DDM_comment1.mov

Hi there, this is Daren Dochterman, producer of Trek Enhanced, and I'd like to welcome you to this commentary for the effects only reel for the Doomsday Machine.
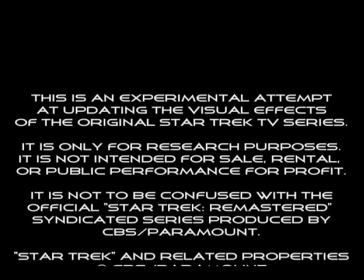13s
This project has been going for several years,
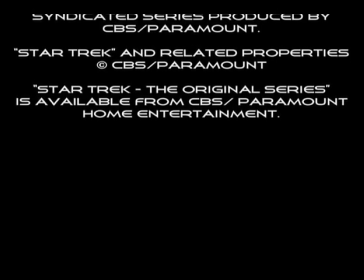19s
probably since even way back in 1994, when I was working on the pilot for Voyager. My friend here, Dylan Eugene Del Gershio, was a roommate of mine between 1991 and 95. I met him at USC, and he was a huge Star Trek fan, and we were buddies, and he passed away a couple years ago.
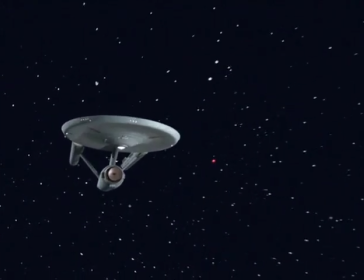42s
And it's a shame, because I think he would have really enjoyed what's going on.
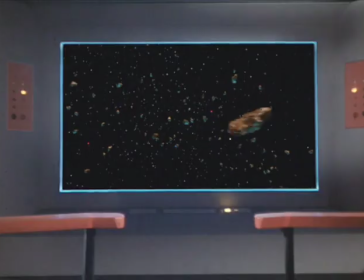50s
Now we have, we're in the episode now. That was the establishing shot of the Enterprise.
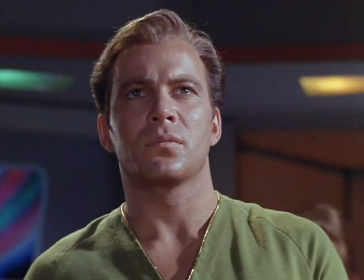54s
This is all done in a program called Lightwave, which is a 3D rendering and modeling program.
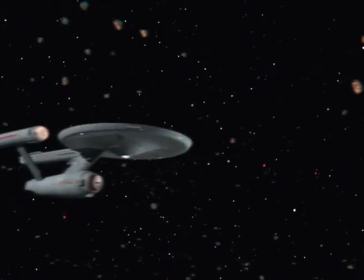62s
And I found it's really powerful to
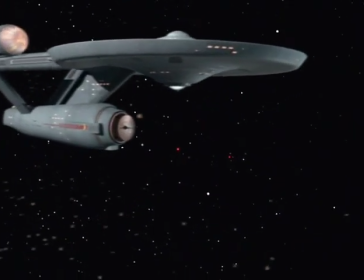66s
get really nice results almost immediately when you start getting a hang of using it.
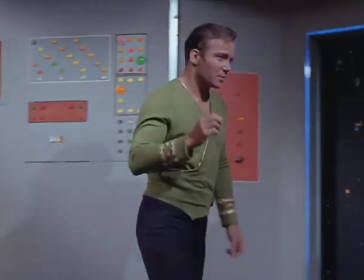73s
And a lot of people have questioned as to why I didn't go farther with the effects on here,
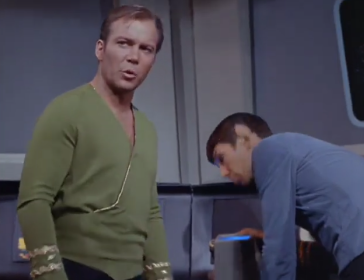80s
especially things like the asteroids and damage on ships.
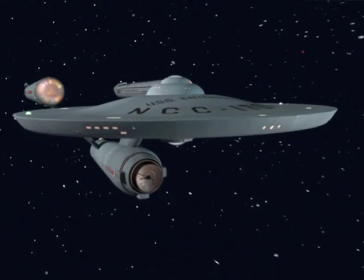86s
I basically wanted it to look exactly like the original show, but just goosed a little bit.
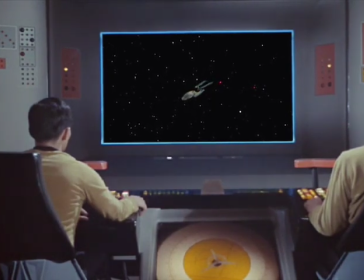92s
And I took a lot of pains to try and match the lighting and the style of effects that they would have done then.
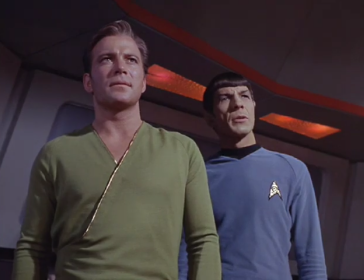101s
Very similar to the approach that we had on Star Trek The Motion Picture, the director's cut, where I was the visual effects supervisor.
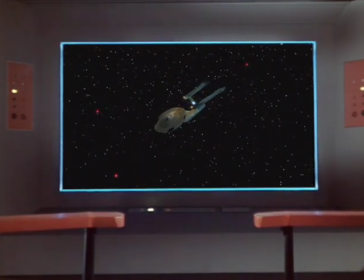110s
And we wanted to have our effects shots that were cut in match exactly the style and look of the original movie.
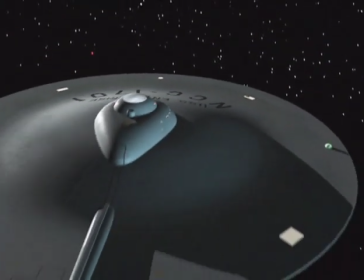119s
And I wanted to do that here as well, because it was something that I was always impressed with. From I saw a version of Rocket Ship XM, the 50s sci-fi movie, that Dennis Muren and a couple other people had done a special edition of.
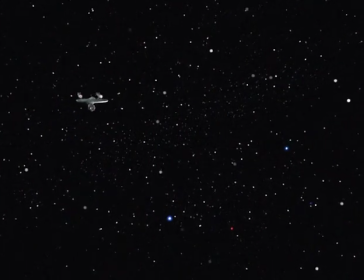137s
I don't know if it started out as an actual project or they were just doing it as a hobby, but
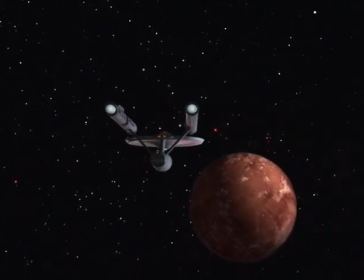142s
they replaced the visual effects in the original movie with new effects.
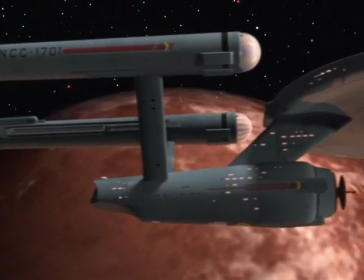147s
In I think this was the early 90s, maybe, or late 80s,
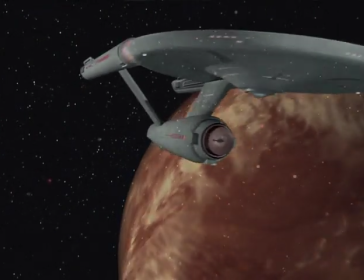152s
and the effects looked exactly like effects that would have been done in that time period, but they were just—they weren't stock footage anymore of a rocket taking off. It was—it looked exactly like it would have been done, and I thought that was really cool,
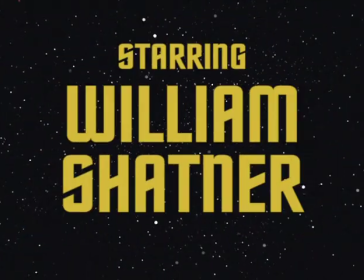167s
and that was one of the inspirations for this project. That to be able to do modern effects and do
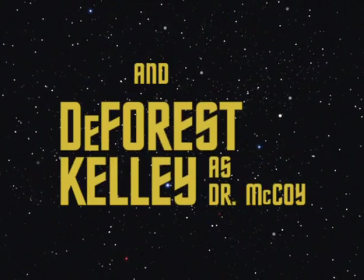181s
effects that, if you didn't know the episode really well, you wouldn't be able to tell that they were done here in the 21st century.
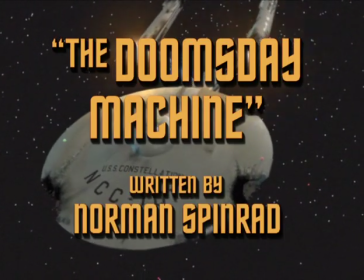192s
Now here is the establishing shot of the constellation. It's, I think, one of my favorite shots in the show.
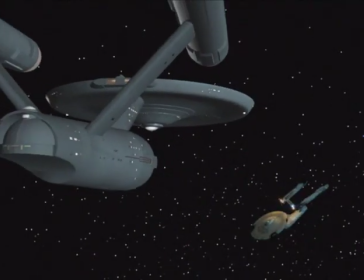198s
And I thought that it needed a little goosing, because the original was just an AMT model hung on a string, just dangling.
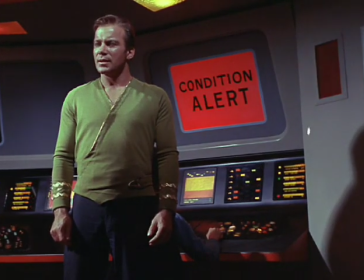206s
Well, I don't know if it was on a string, but it sure looked like it was.
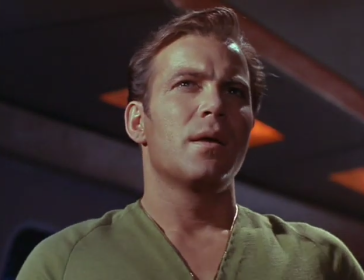210s
And I wanted to keep it almost exactly the same level of damage that was in the original,
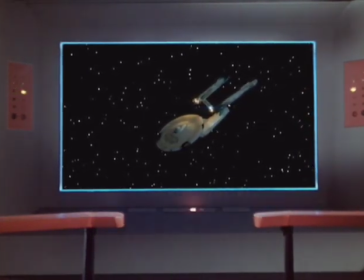216s
and I took great pains to not really do more than that, because I thought it was
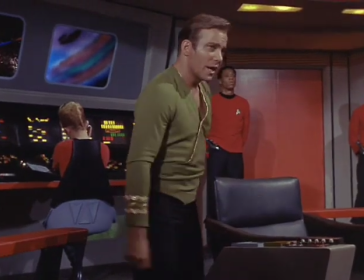222s
good enough for the show. And I didn't want to take you out of the moment by just, hey, looking at that great visual effects shot,
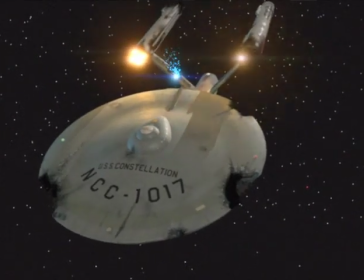231s
just making it pretty enough to say, oh, that's cool, but not take you out of the show.
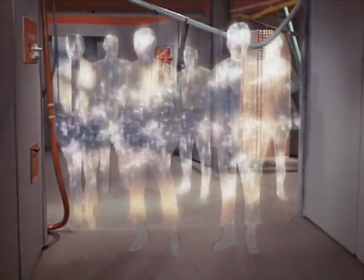236s
The transporter effect needed extremely little modification.